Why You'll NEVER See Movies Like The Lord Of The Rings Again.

They have this childlike toy box look to them that's actually quite charming. Another great example of this movie's ethos and dedication to respect and sensitivity is the scene when Saruman has all of the trees pulled down to fuel his war machine.
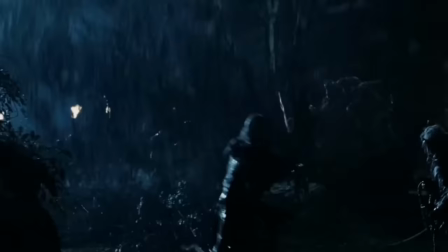16:56 One of the main themes within The Lord of the Rings is industry destroying nature.
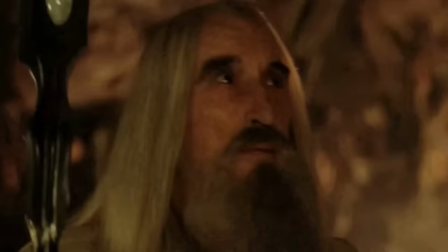16:59 So, Tolkien would have been more than a little perturbed by the notion of pulling down real trees for the sake of a shot in a movie.
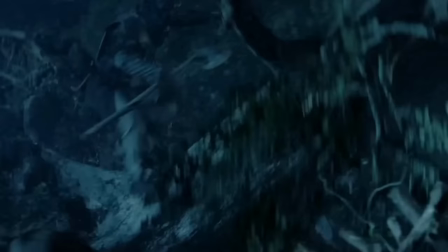17:06 So, in this scene, for example, they buried an artificial tree and yanked that back down. Very respectful.
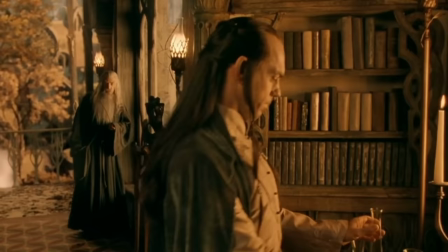17:12 And we then arrive at Rivendell, and this scene is one of my favourites from The Fellowship, as one, it's our first sashay into a slightly more fantastical location. So far we've been to Hobbiton and Bree, and although charming, they're definitely more grounded in reality, particularly for an English boy like myself. This part of the trilogy in Rivendell was supposedly one of the hardest to script due to pacing issues. They didn't want the movies to come to a grinding halt before they'd even really got going, but the fact is I think they did a great job. not only does it act as a much-needed respite for the characters,
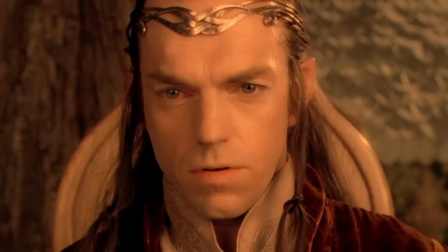17:40 and maybe even the audience, but it galvanizes momentum for, well, the entire trilogy, really.
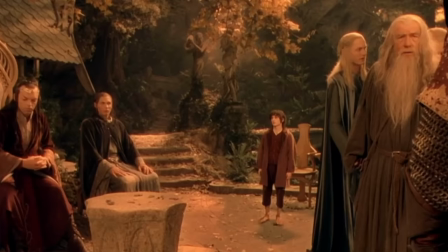17:47 For a first-time watcher, this feels like a conclusion. You know, we've been on this grand journey, faced many perils, and now the ring is safe in Rivendell.
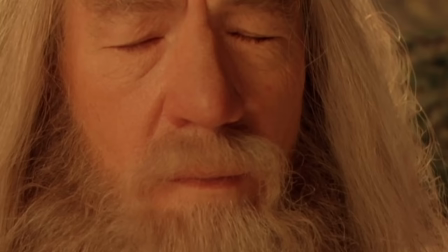17:54 And they all lived happily ever after.
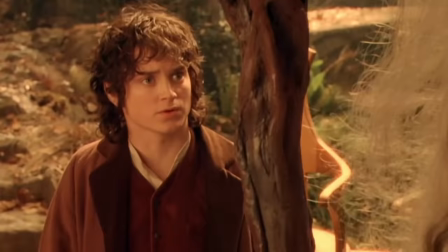17:56 Except, of course, we know this is not the case, and the preceding events are about to be dwarfed by the magnitude of the real journey ahead.
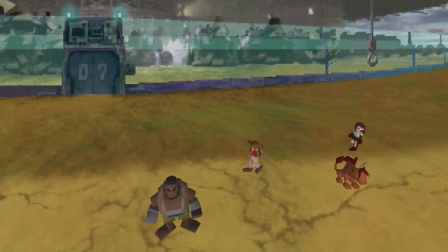18:03 It's a bit like when you leave Midgar for the first time in Final Fantasy VII, and you're like, man, what a journey. That was a really great game. Only to remember, wait, hang on, there's another two discs and I've not even met this Sephiroth bloke yet. So this can't be the end.
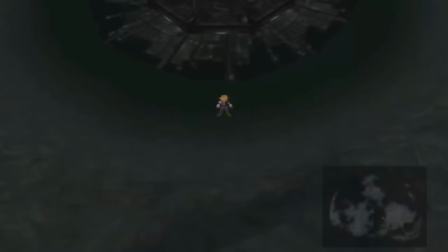18:20 And you realize that the whole journey that you've been on so far has just been the introduction and the world has opened up and the real story has begun.
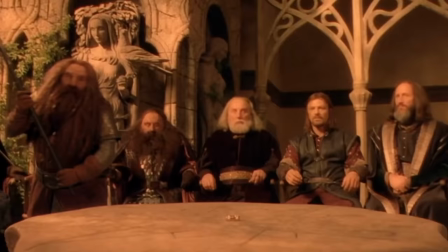18:29 It helps the audience to contextualize the sheer scale of the journey that the Fellowship are about to undertake.
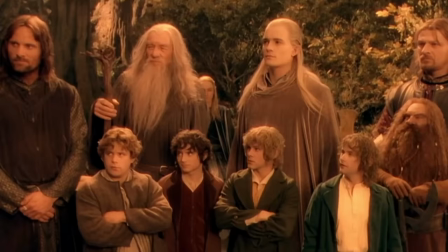18:34 If you thought this was big, what do you think about this? kind of thing. With movie runtimes, they don't have the luxury of slowly and delicately laying out each and every single detail like the box can, so this scene acts as a springboard that helps to paint a similar picture within a much shorter time frame.
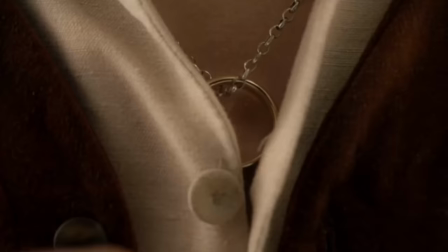18:47 And of course, we couldn't not mention everyone's favourite jump scare.
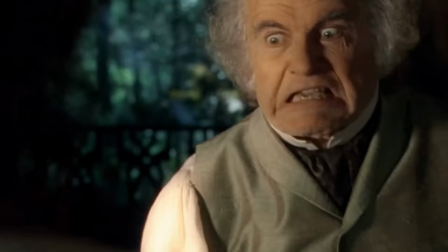Legitimately terrified me as a child, and still does to this day. There's no joke there, I'm just a little baby bitch boy. And of course, I couldn't not mention one of the greatest pieces of writing from the box and dialogue from the movies. I wish it need not have happened in my time said Frodo so do I said Gandalf and so do all who live to see such times but it is not for them to decide all that we have to decide is what to do with the time that is given to us you know there's not a whole lot I can say about that other than what a wonderful way of condensing more than a thousand pages worth of writing for me that is It's not only one of my favorite lines, but it perfectly encapsulates the feeling of the three movies in one line. I tell you what, that Tolkien bloke wasn't bad at writing, was he? Hey? Hey? Now, I know that there are some fans out there that object to some of the comic relief that can be found within these movies.
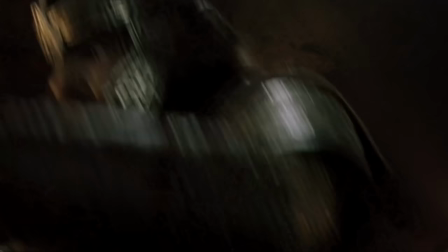19:59 Nobody tosses a dwarf. Knock the man!
I know I understand where they're coming from. For me, it's an important inclusion. As every great story has a little bit of everything. Happiness, despair, humour. That's because life does. And I think to remove humour from the movies would be to remove an element of humanity from them as well. Was it taken a bit too far at times? That could be argued. And can the concept of adding humour to a slightly more serious tale be taken too far?
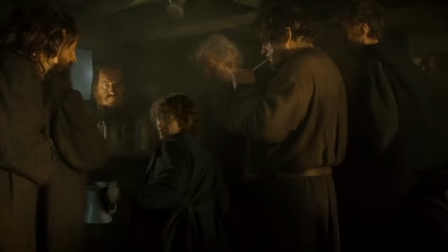20:32 Certainly. just like it's, I don't know, every Marvel movie ever made.
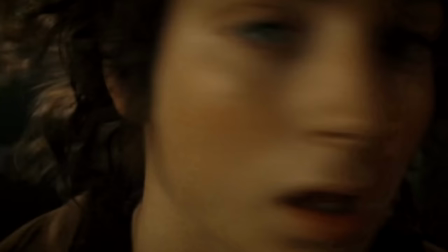20:36 I think a lot of people get angry when an adaptation is changed when compared to its source material.
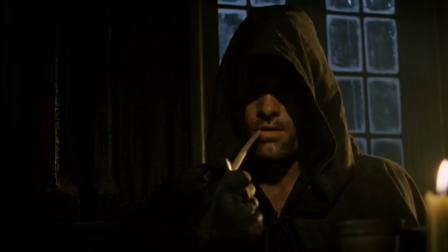20:41 I've seen many comments when talking about the Peter Jackson trilogy saying something along the lines of, why didn't they just make a one-to-one copy of the box?
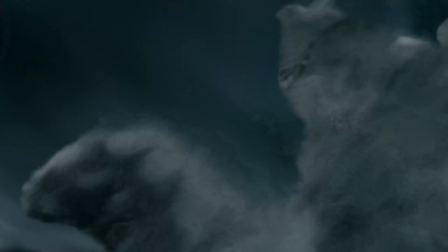20:49 Why change anything?